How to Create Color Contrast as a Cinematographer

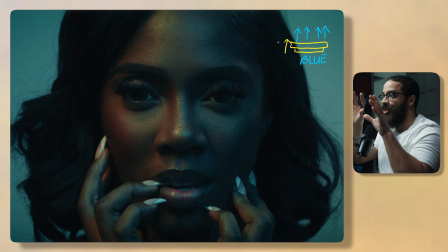I either use a very directional fixture so I can play with in terms of if I want to apply a gradient to the background. But if I'm just trying to fill the room, I usually use a panel light just to blast up and lift up everything, and it gives us a natural tone to everything. So if I didn't have any other light fixtures or anything like that, everything would appear blue,
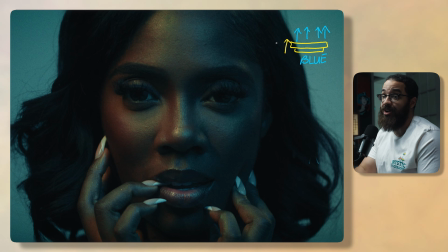soft, and because it's bouncing off the ceiling, it appears very soft. So on the other side, we have a Titan tube, and this had a grid over it, and this, not necessarily a grid, we just used gaff tape because we didn't have any grids. And then we also have another Titan tube.
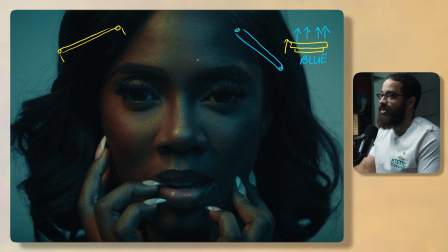I'm going to color this in a blue color, and this is naturally going for that split lighting. So this was set to blue color, and this one was set to an orange color. And what I talk about split lighting is that we have a split right down the middle, and we have a gradient going across, and this gives you so much interest.
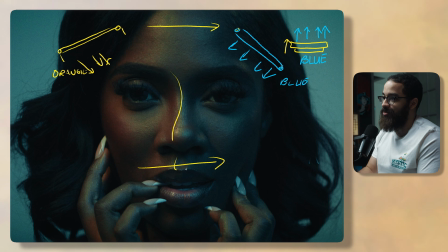If you actually look at the skin and everything in between, that is that we have this neutral zone, like kind of here, where the colors start to mix and gives you that really interesting and very dramatic look.
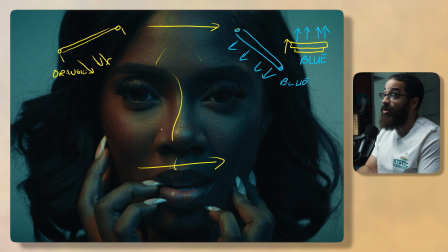And then even if you look into the shadows and everything, you can see that blue color from the room as well as that other fixture that we're using to develop that contrast. But this is the point that I want to really hammer home in terms of your ambient fixture that you blast up into the ceiling or anything like that that's lifting the room is going to push that color into the shadows.
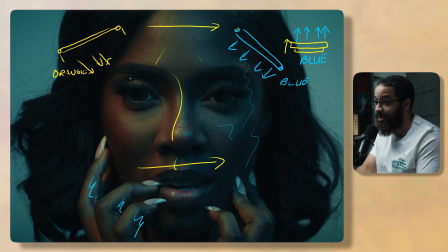She has some shadows on her finger here in the back in terms of what the orange light is hitting, and you can really see it here in terms of the shadow that's casted from her brow. This is a very important concept that I really want to teach you guys, because once I learned this in terms of like I can really push color into my shadow parts of my image with ambient tone,
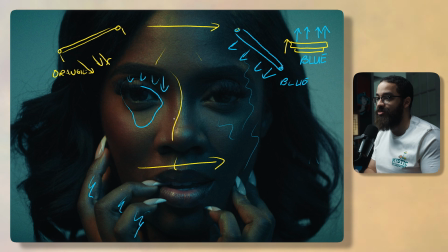kind of really changed everything in terms of how I operate as a cinematographer. If you found this video interesting in learning about the fundamentals of color contrast and want to learn about other fundamentals, let us know in the comments below. And if you're interested in seeing the common mistakes about setting white balance, I have a video queued up here that you'll probably enjoy.